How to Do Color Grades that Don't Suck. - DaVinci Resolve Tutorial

In this video, we're gonna learn 6 incredible tips to make sure that your color grades don't suck. By the end of this video, if you follow this advice, your projects are going to look so much better.
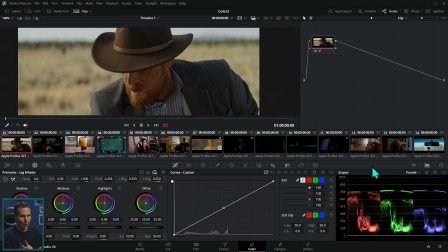Let's do it. First things first, if you want to follow along and get some practice footage, all you have to do is click the link in the description down below and you can get all of this media,
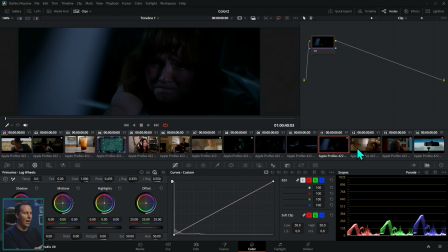which is a variety of different lighting situations and cameras and all kinds of goodness to practice your color grading skills.
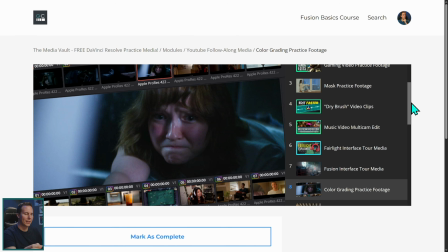When you sign up, you'll be given access to our media vault, which is a whole bunch of practice footage that's amazing to practice editing and color grading and fusion and all kinds of stuff. And a little ways down, there's something called color grading practice footage. That's what you want to get.
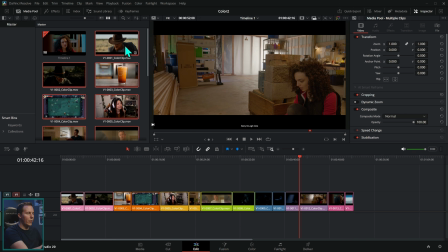Download this footage, throw it into the media pool, select all of it, right click and say create new timeline using selected clips. That'll throw it all in the timeline like this. You can switch over to the color page and bam, you're doing it. Let's get to work, shall we?
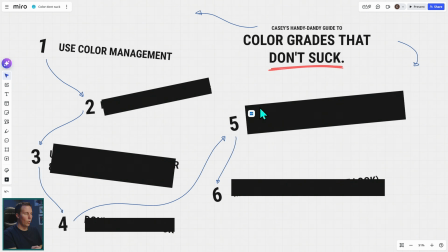Color grades that don't suck. Item 1, use color management. This is something really easy to ignore, but you shouldn't ignore it. You're a bad donkey if you do.
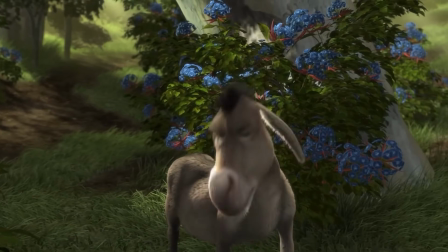This would be so much easier if I wasn't colorblind.
Here's why.
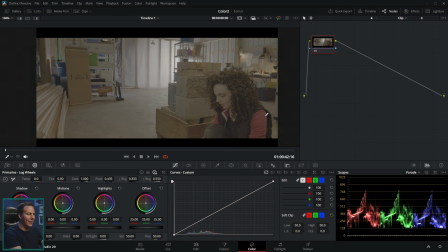If you don't use color management and you're shooting in a log format like this, the first thing you're probably gonna say is, oh man, well, this is low contrast.
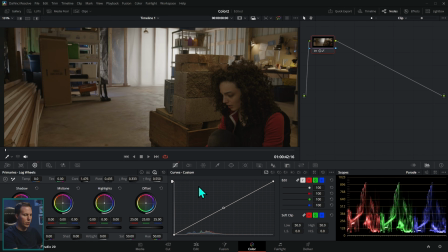We should probably do something with the contrast. And you're gonna start pushing up the contrast and everything. You're gonna get crazy. And you may or may not do a good job with that. Can you do a good job? Yes. Can you make it look amazing? For sure. Is it harder to get right and a lot more work?
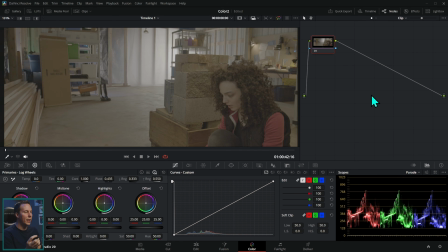Uh-huh. And so instead of messing around with manually adjusting your log footage, just use color management. I have a bunch of videos on color management. There they are up there if you want to dive deeper into this subject.
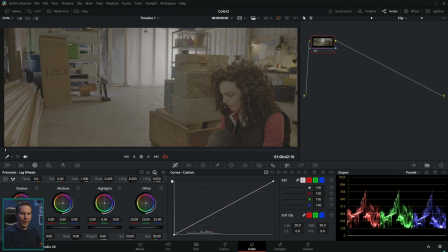But long story short, what you got to do is go down to the settings down here in the lower right, click on this settings cog, go to color management right here, and right here where it says color science,
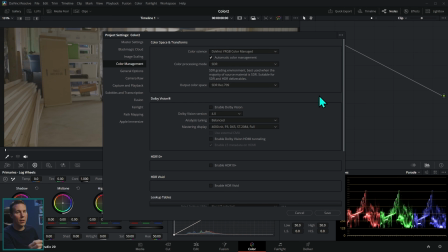switch that to DaVinci YRGB color managed. If you're brand new to color and you're like, I just want to do the bare minimum, just leave it like that. If you want to make it slightly better in 2 seconds, all you have to do is uncheck automatic color management, go from SDR Rec 709 down to HDR DaVinci Wide Gamut Intermediate, and then go down and hit save.
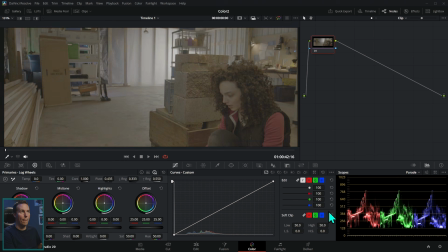Boop.
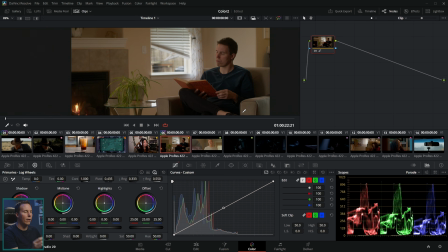Then all you have to do for any footage that you have is tell Resolve what kind of camera you shot with, what kind of color mode you shot with.
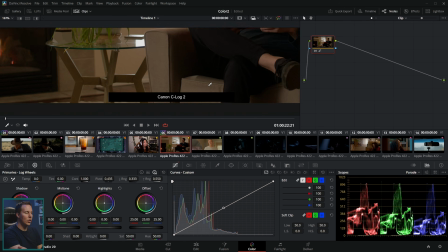And for this color grading practice footage, we actually have it labeled for each one.
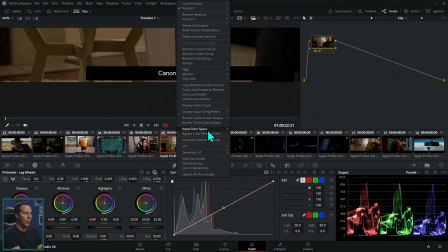So you can go to each clip, right click and say input color space and make sure you select the right color space.
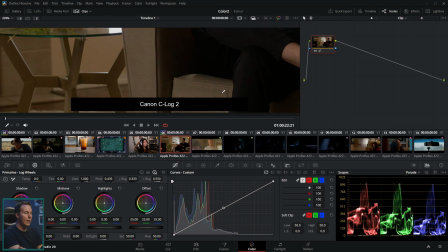This one is Canon C-Log2. Boop, like that. And that should give you a pretty darn good starting point when it comes to color grading.
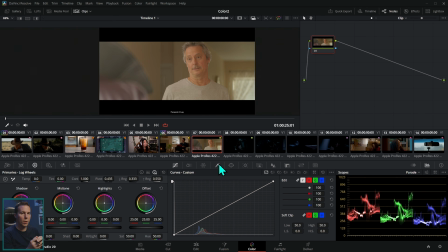But something to note, unless you're shooting in RAW, Resolve isn't going to automatically pick the right color space for you.
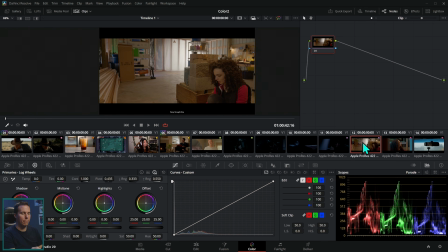You have to tell it what it is. So this one, for instance, is Sony S-Log3 Cine. Make sure we right click, input color space, Sony, Sony S-Log3 Cine, okay?
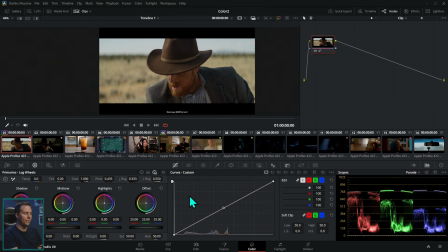So I'll let you go through all of the clips here and set up the color management. Now, when you set up your color management, it's going to give you a good starting point.
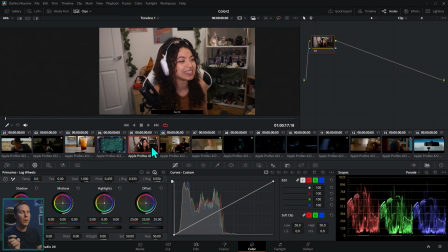It's not necessarily going to be the most beautiful image. It's going to be most like the image that you saw when you shot it. It's basically just kind of taking away the log thing. So it looks good-ish on your screen. This is step 1 for color grades that don't suck.
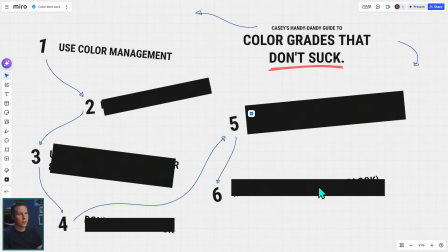Use color management because it's so much easier to get good colors when you use color management. Step 2, build the right feeling. Hooked on a feeling.
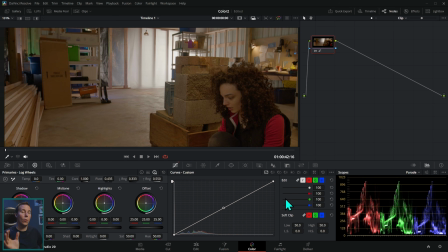This is really important. Anytime you're adding style to an image when you're color grading, you're infusing feeling into it.
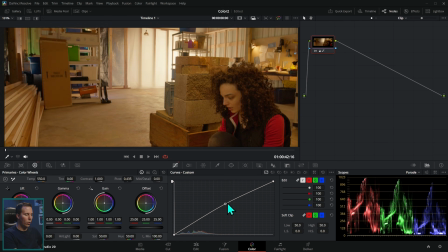So for instance, something that's a little bit more warm and a little bit more high contrast is going to feel generally a little happier and a little bit more like physically warm. That's why you'll see this kind of color grade on things that are supposed to happen in Mexico or Miami or a place that's really sunny and warm.
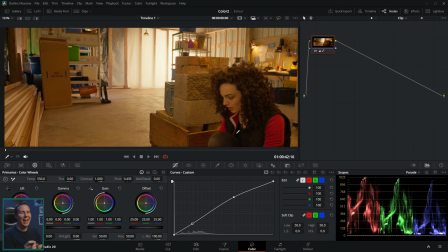And this feels a lot less sad, feels kind of happier in general. So, depending on how you want your project to feel, you always want your color grade to reinforce that feeling, all right? This is actually a really kind of dramatic movie,
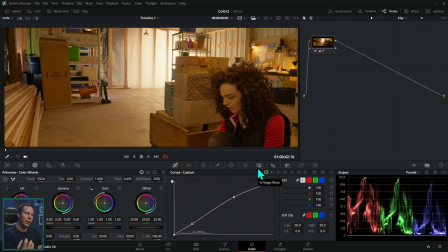and so I might not want to pick the kind of yellowish thing unless I'm really trying to push that it's hot or it's a different location or something like that. I'm probably going to want to go for more of a cooler feel, maybe even a little bit more desaturated, to kind of keep this feeling a little bit more cold and sterile.